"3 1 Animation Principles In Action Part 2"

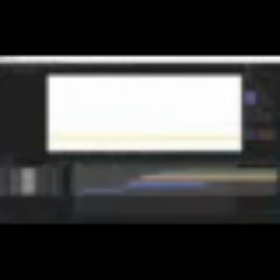[25:44]
Now let's create another shape. It will be a line.
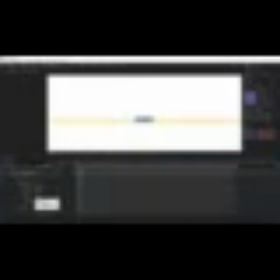[25:57]
In the stroke settings, in Line Cap, select Round Cap. Let's animate its reveal using Path.
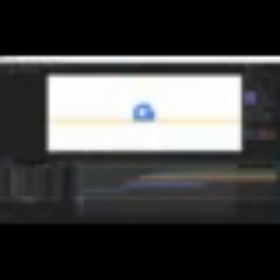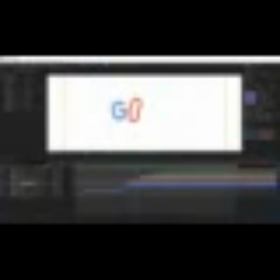[26:30]
Cool. Let's finalize the residual movement of the letter G. Since it consists of two layers, we will parent one to another. Remove all expressions and keyframes from the upper layer, and parent them to the lower layer parameters. It will be easier to animate it this way.
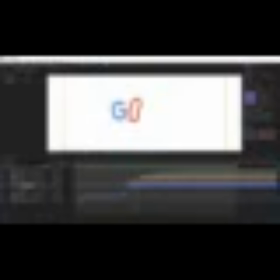[26:53]
We already have a residual movement for scale. Let's animate rotation. Apply elastic to it. Add offset by shifting the keyframes relative to each other for a few frames.
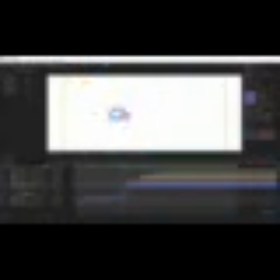[27:11]
Thanks to this, the animation will become more expressive. The main thing is to make the damping oscillations complement your animation, not contradict it. All movements must be harmonious.
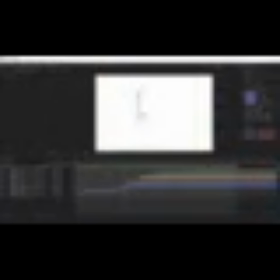For the letters O and E, we will apply damping oscillations and replace them with the original shape.
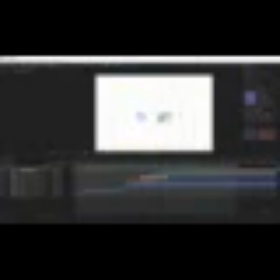[27:36]
For it slightly differs from our shape of the stroke, with which we created the reveal with stretching. The substitution is actually morphing in one frame. You will learn more in the lesson about morphing. Let me remind you that it is very important to make the movement look like a single whole.
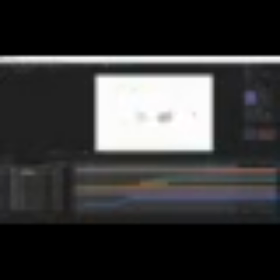[27:55]
After adding bounces and offsets, the animation looks very cool, and no one will notice the substitution, even if there are very different objects. The main thing is to maintain the uniform speed and trajectory of movement of these replaced objects.
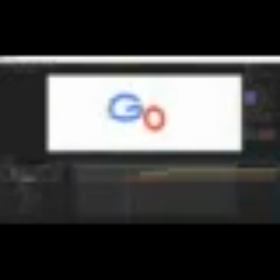[28:11]
Let's reveal the letter O and animate a mount in offset paths. Set the graphs so that the reveal matches the movement and speed of the letter.
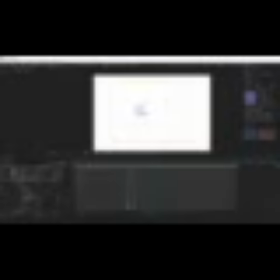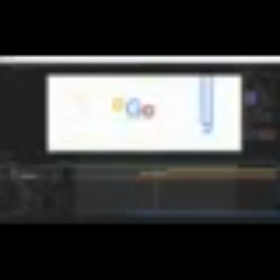[28:42]
When the letter is substituted, create damping oscillations for position and scale. There is no point in animating rotation for this layer. Create the animation keyframes. Apply the oscillations and offsets to them.
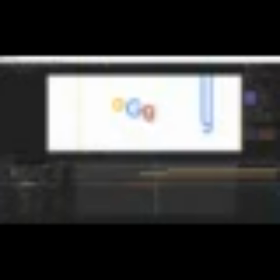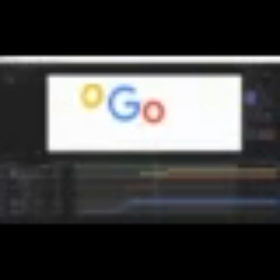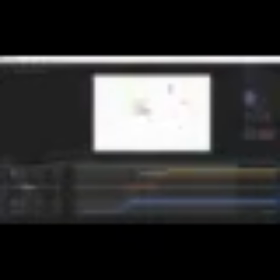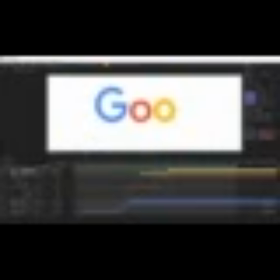[29:28]
Repeat the same actions for the second letter O. Create the animation keyframes. Apply the oscillations and offsets to them.